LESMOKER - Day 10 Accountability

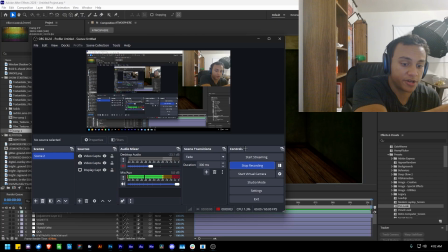Everybody, it's 4 a.m. I want to do, as usual, quick breakdown what I got done for the day, first and foremost.
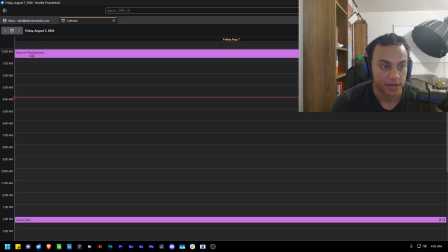So, pretty solid day. This actually ended up going out to here.
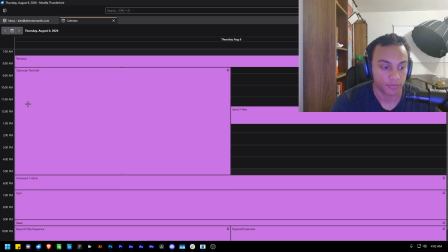So, yeah, pretty solid work day. So, yeah, that's that.
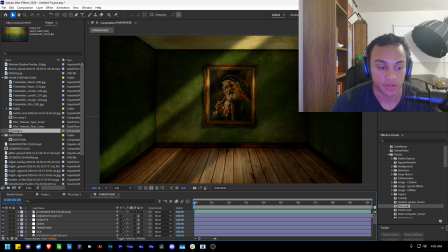Now, going back to the After Effects, few things made today.
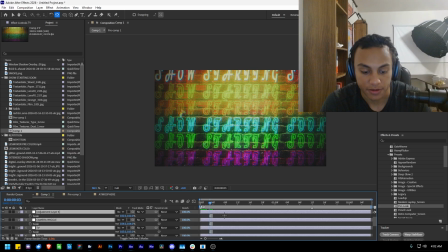So, or two. One, I was actually really happy with how far I was able to take the basic idea.
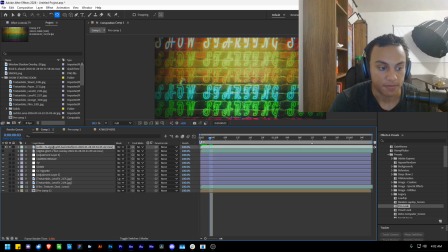I'll try to show you how it's made. So there's a lot of effects on this. So if I were to go and show you, this is a LUT that I have on top of it.
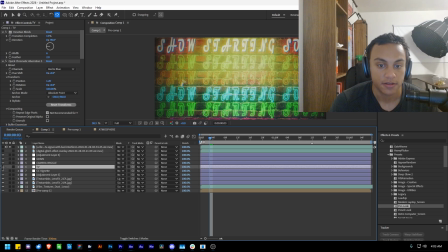Grain, camera wiggle. This is a TV line. So it really changes the way that this whole thing's perceived. Then there's a vignette, which does a huge part as well.
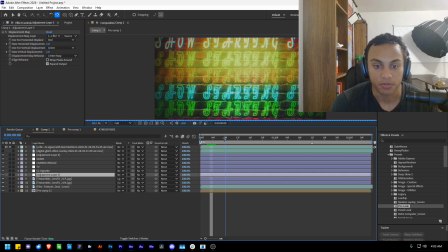Then we have a displacement map, which if I were to play the video, you'll notice like some lines going on. I wonder if I just solo the layer, you can see.
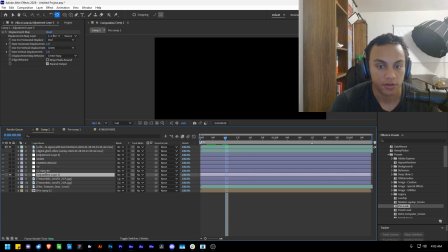So solo, and then solo, turn off all the other effects.
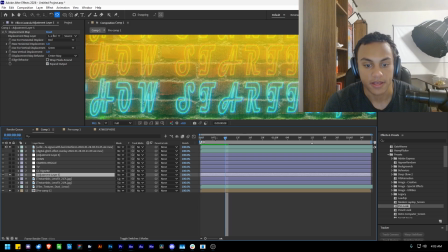You can see, and if I zoom in, it kind of creates that running line through it where it looks like it's glitching. So that's what the displacement map does, because the layer that it is using to displace is
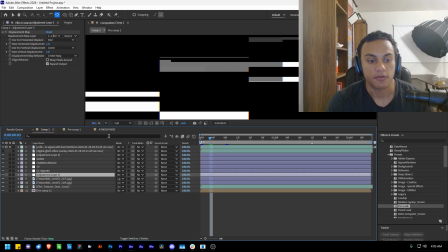this one, not this one, this one, which is pretty much just mapping the footage to the whites of this,
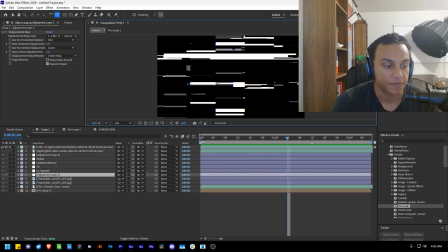which is pretty crazy. So that's that.
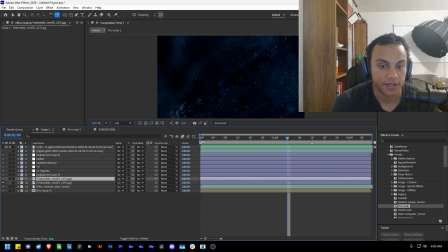I have a lens texture, two lens textures, and then I have some dust going on, and then I have a really high chromatic aberration on the dust just so it's not purely white,
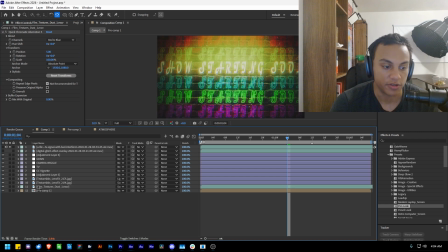and then I have the pre-comp of the actual text.
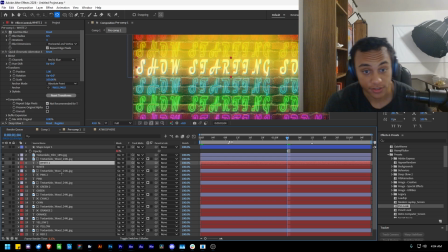So going in here, each text is track matted to this texture.
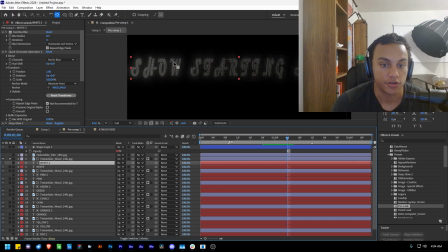If I were to show you kind of what those look like without any effects,
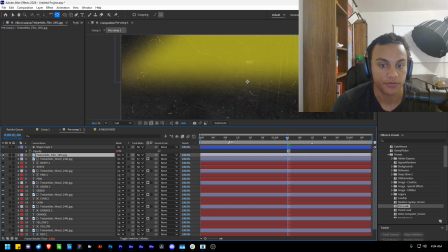if I were to show you the actual texture itself, it's kind of this like jaggedy line thing.
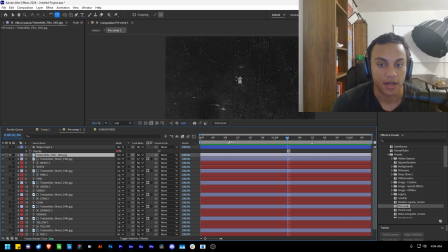I really liked the way that it looked, and it blends super well into the text, so that was cool.
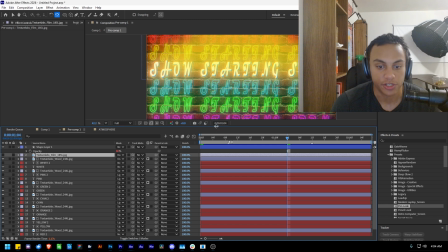And then I have that on each of them, and then on each of the bits of text,
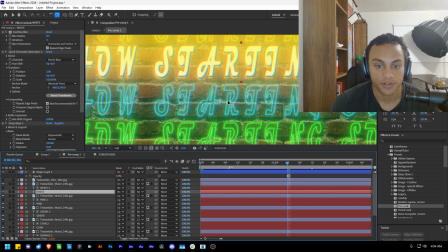I'll also have fastbox blur just to burn the edges a bit so it looks more real. Chromatic aberration, deep glow, and that is all.
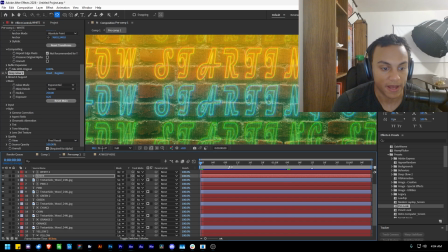And then each of them have an opacity and position wiggle.
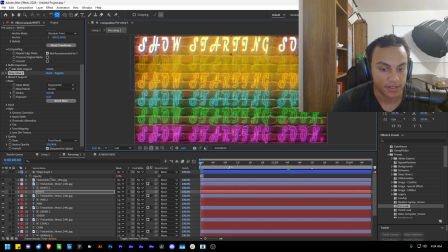And then that is all that's going on here.
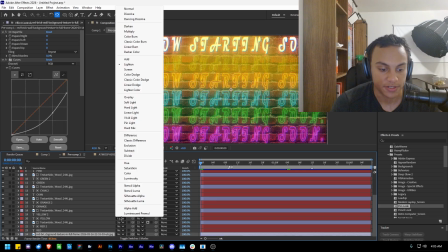I have the brick at the back, and then each of them are set to a light and blend mode to really go more in.
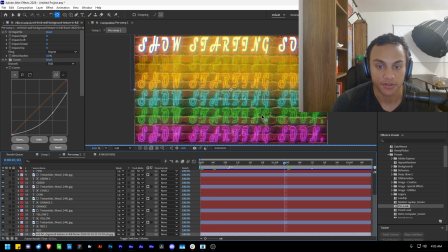But you can see here like the difference between this initial comp,
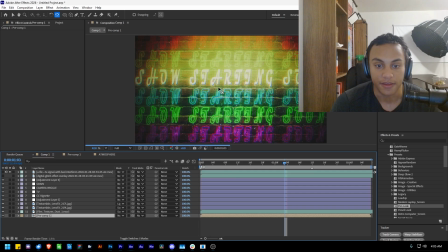which I mean I still think looks pretty good, and then this one is just like a huge difference to me. And the look that I was kind of going for is I started off wanting it to be like a old TV thing,
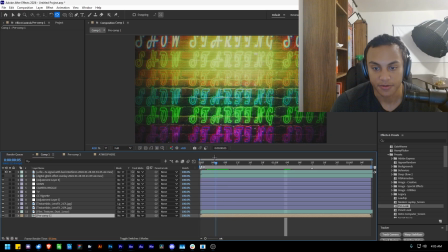and now it kind of looks like it might be something you see like hung up in the corner of a bar or something, which is a really cool look.
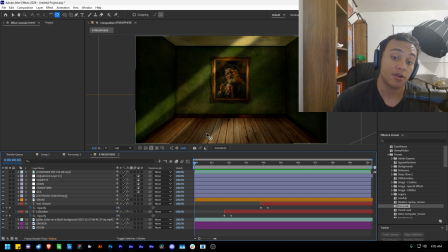Then we have the atmosphere, which this is probably the most beautiful thing I've ever made in After Effects, if I'm being honest.
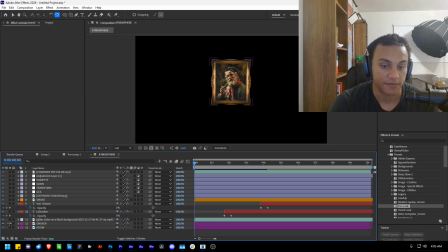Um, we have the room. This is the first layer. We have the smoker, which is just a painting I found and then remove the background of. Then we have some particles that play through. We have, of course, the two different text layers.
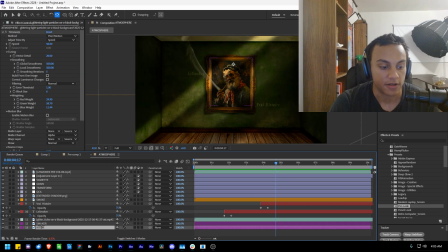Let me see any effects here. I did have an artificial drop shadow. So if you see without the drop shadow, and then there's two drop shadows. So if you see without them, it kind of feels pretty dull at the back. And just if you pay attention to
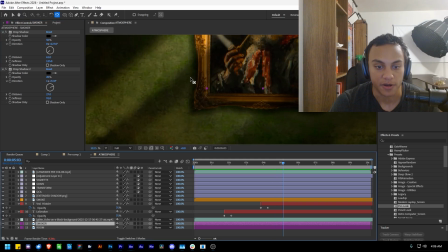zoom in, like right here, this is where the shadow is created alongside.